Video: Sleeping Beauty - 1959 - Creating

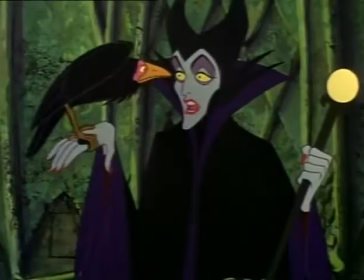To give Maleficent a powerful voice to match her evil character,
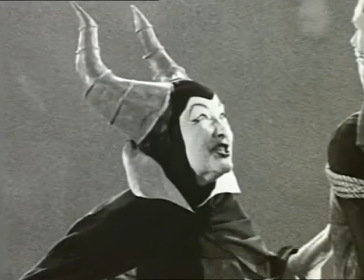Walt Disney personally suggested actress Eleanor Audley, who had brought Cinderella's wicked stepmother, Lady Tremaine, to chilling vocal life.
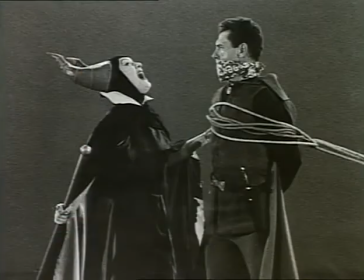Well, Eleanor Audley was a fine actress.
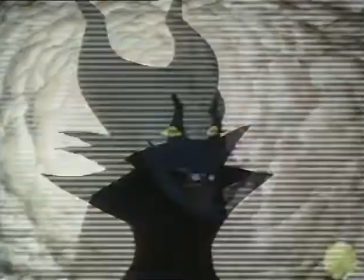There's a lot of the facial look that I've put into Maleficent that really is Eleanor Audley.
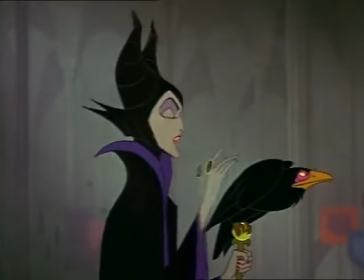I really felt quite distressed at not receiving an invitation. You weren't wanted.
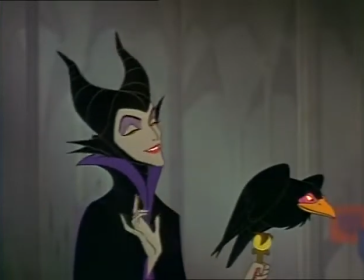Now, what? Oh, dear, what an awkward situation.
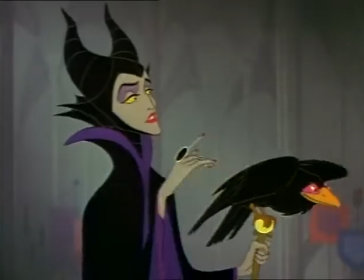I had hoped it was merely due to some oversight. Well, in that event, I'd best be on my way.
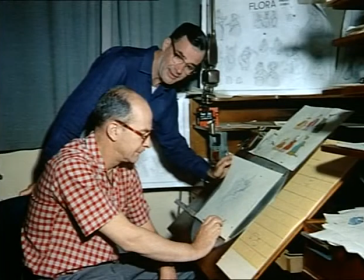Veteran animators Frank Thomas and Ollie Johnston were given the happy task of bringing three good fairies to life. At one point, Walt wanted the three fairies to all be alike, sort of like Huey, Dewey, and Louie. and we thought that's not gonna be any fun so we started figuring in the other way and worked on how we could develop them into special personalities I think it made a did make the
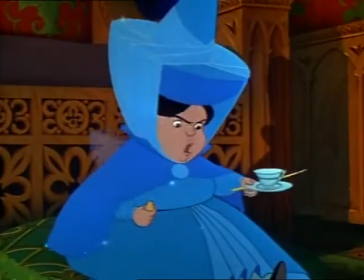picture of Richard to have them that way little Meriwether it was feisty little thing and get upset real easy fauna
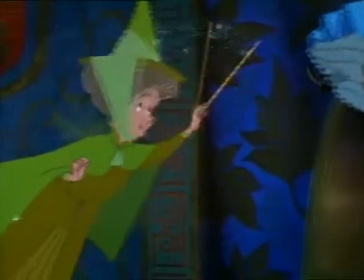was always the one trying to say for a while on troubled waters to keep peace between
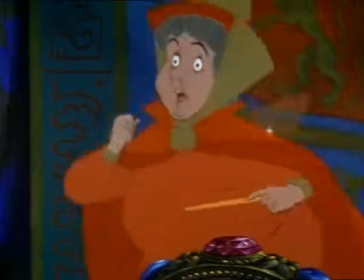Flora and Meriwether, because Flora was not what you'd call an appointed leader,
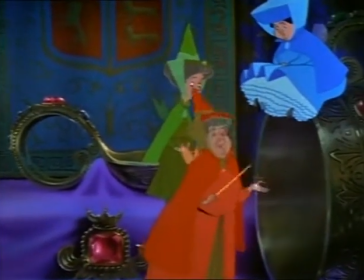she just automatically sort of became the leader because she had the best ideas.
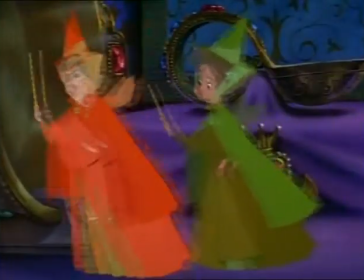But all in all, the three of them formed a happy team.
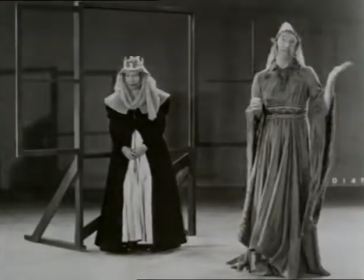During the production of Sleeping Beauty, voice recordings and live-action reference films were made by many of Hollywood's best-known character actresses,
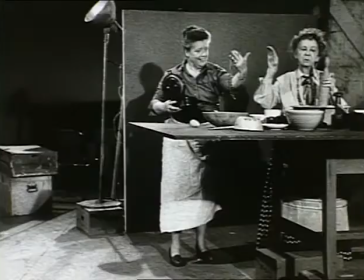including Spring Byington, Madge Blake, and even Mayberry's Aunt Bea, Frances Bavier.
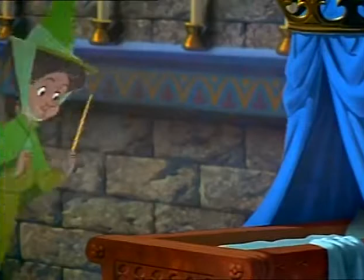As animation progressed, another gift was being given to the production of Sleeping Beauty.
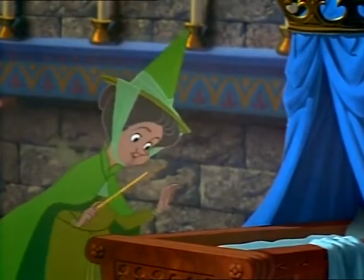My gift shall be the gift of song.
Our inspiration for Sleeping Beauty was this wonderful score written more than 75 years ago by Peter Tchaikovsky for his ballet version of the fairytale.
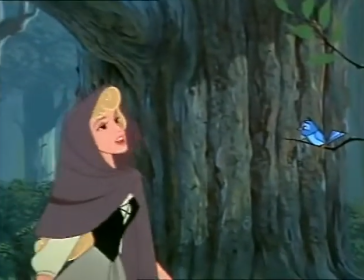Bringing much of this music to life was a lovely young singer whose performance as both the singing and
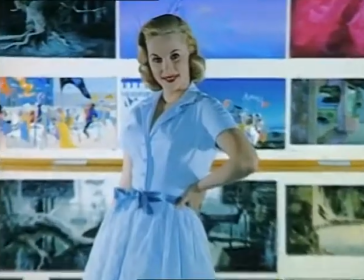speaking voice of Sleeping Beauty was the beginning of her career as a star of the international opera stage. They had searched for a voice for Sleeping Beauty for three years and I feel that probably the reason Walt Disney chose me to sing the part of the Princess Aurora was because I could easily negotiate my voice in the high register and it was almost like an extension of speech for me because
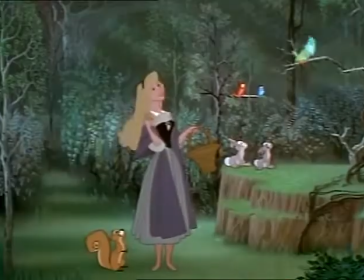I'd sung that way since I was a little girl I never lost that and I know that he wanted everything
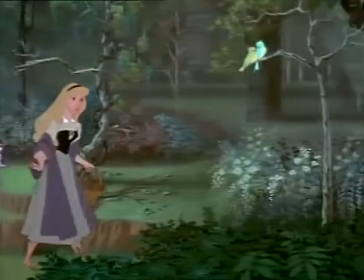to be in the Tchaikovsky classical style but he
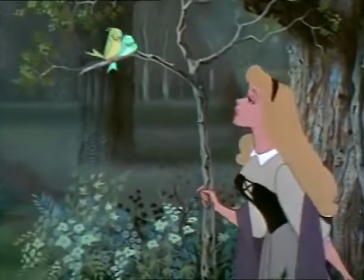wanted it to be easily understood and warm and young and joyful
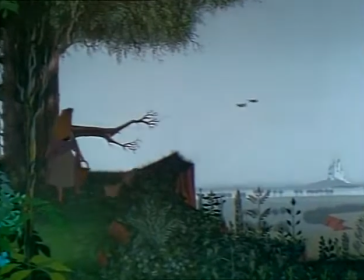with a romance in it and that's the way I felt when I
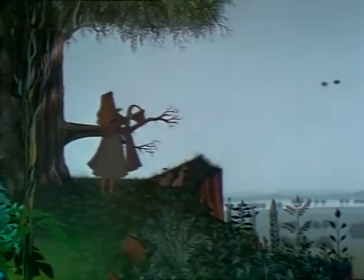was doing the music.
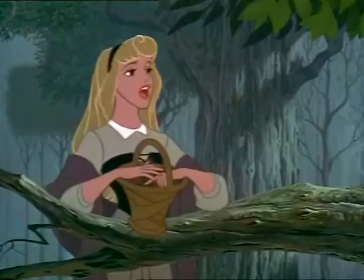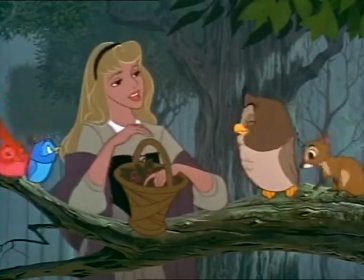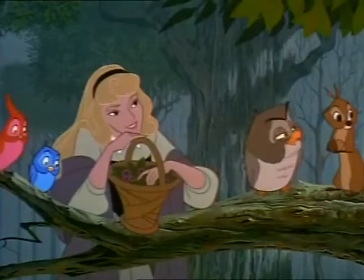Because of its strong reliance on classical music, Sleeping Beauty was recorded in state-of-the-art stereophonic sound.
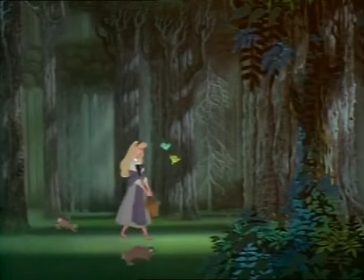Similarly, its magnificent art and epic scope led to the decision to film Sleeping Beauty in the widescreen 70 millimeter format. Sleeping Beauty is the first full-length animated feature photographed in what we call Technorama 70.
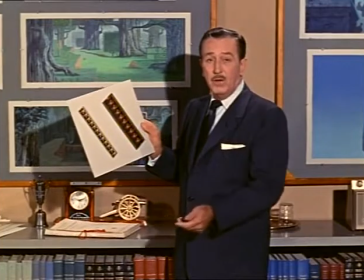Our previous features like Snow White, Pinocchio and Cinderella were made for the standard size theater screen.
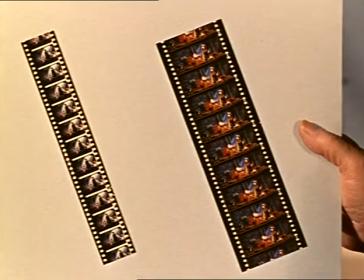So they were shot on 35 millimeter film like this.